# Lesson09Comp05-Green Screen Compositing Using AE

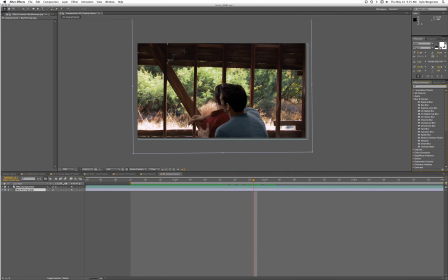8:09 So let's go to blur and sharpen, and let's go to camera lens blur, and we will drag that to our background layer. And that is set out of focus a little bit. Let's might be a little too much.
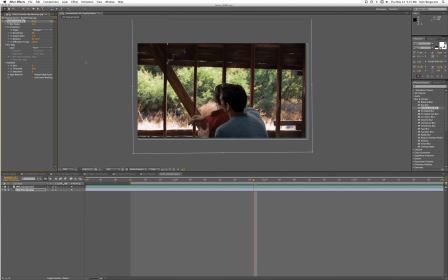8:24 Let's try 3. Alright, so that looks better. Let's add a new adjustment layer. And we will pick a ellipse, and we will fill that in.
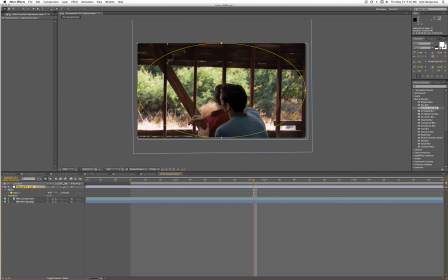8:42 And we're going to make a vignette here. Vignette. And so we want to cut out the middle of our vignette, so we'll set that at subtract. And then let's go to color correction, and let's go to levels, and we'll drag that in there.
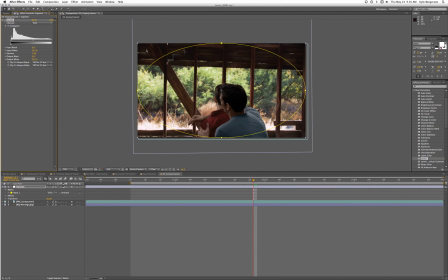9:01 And then we want to darken, the mask is now on the outside here, so we want to darken our corners.
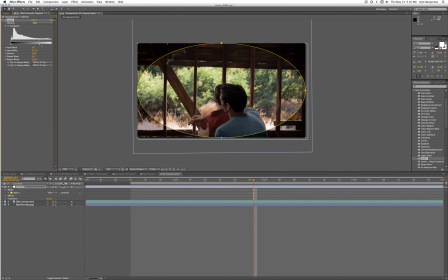And let's feather our mask. Let's try 150. And then I'm going to hold down the command button.
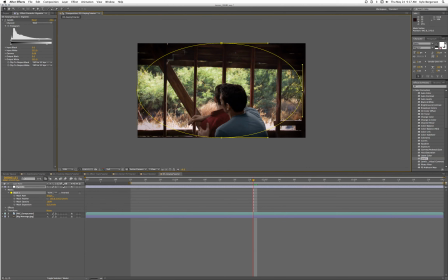9:33 We've got selection picked, and I'm just going to tweak our mask so it's not so perfect. So this is on top of all these layers so that we can kind of help blend them together.
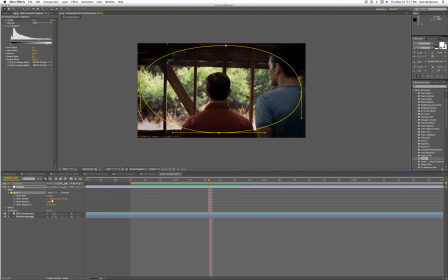9:54 And right here it seems a little too sharp, so I'm going to increase our feather to 250. And that makes it a lot nicer. And then I find decreasing saturation a little bit will also help.
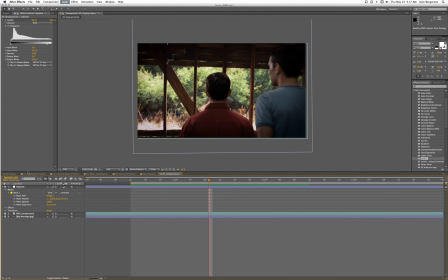10:14 So let's add a new adjustment layer, and I'm going to name that CC for color correction. And let's go to hue saturation. We'll drag it in there, and we will just bring down the saturation a little bit.
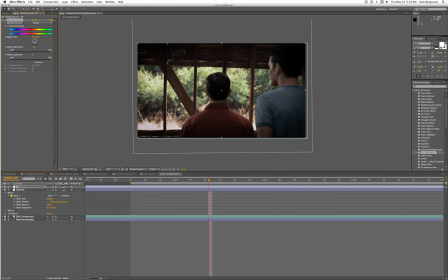10:33 And I'll click it on and off so we can audition the change, just to make the whole thing a little more believable.
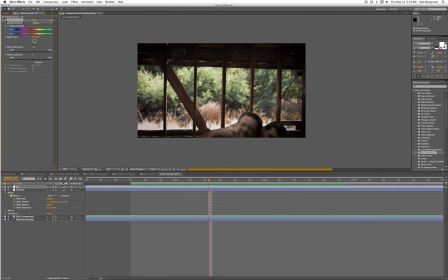So now our guys seem like they are in a more dimly lit space where the light is just kind of coming from the background,
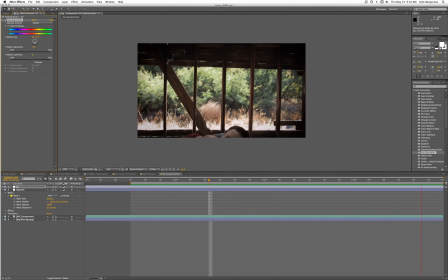11:07 and render something that looks like that.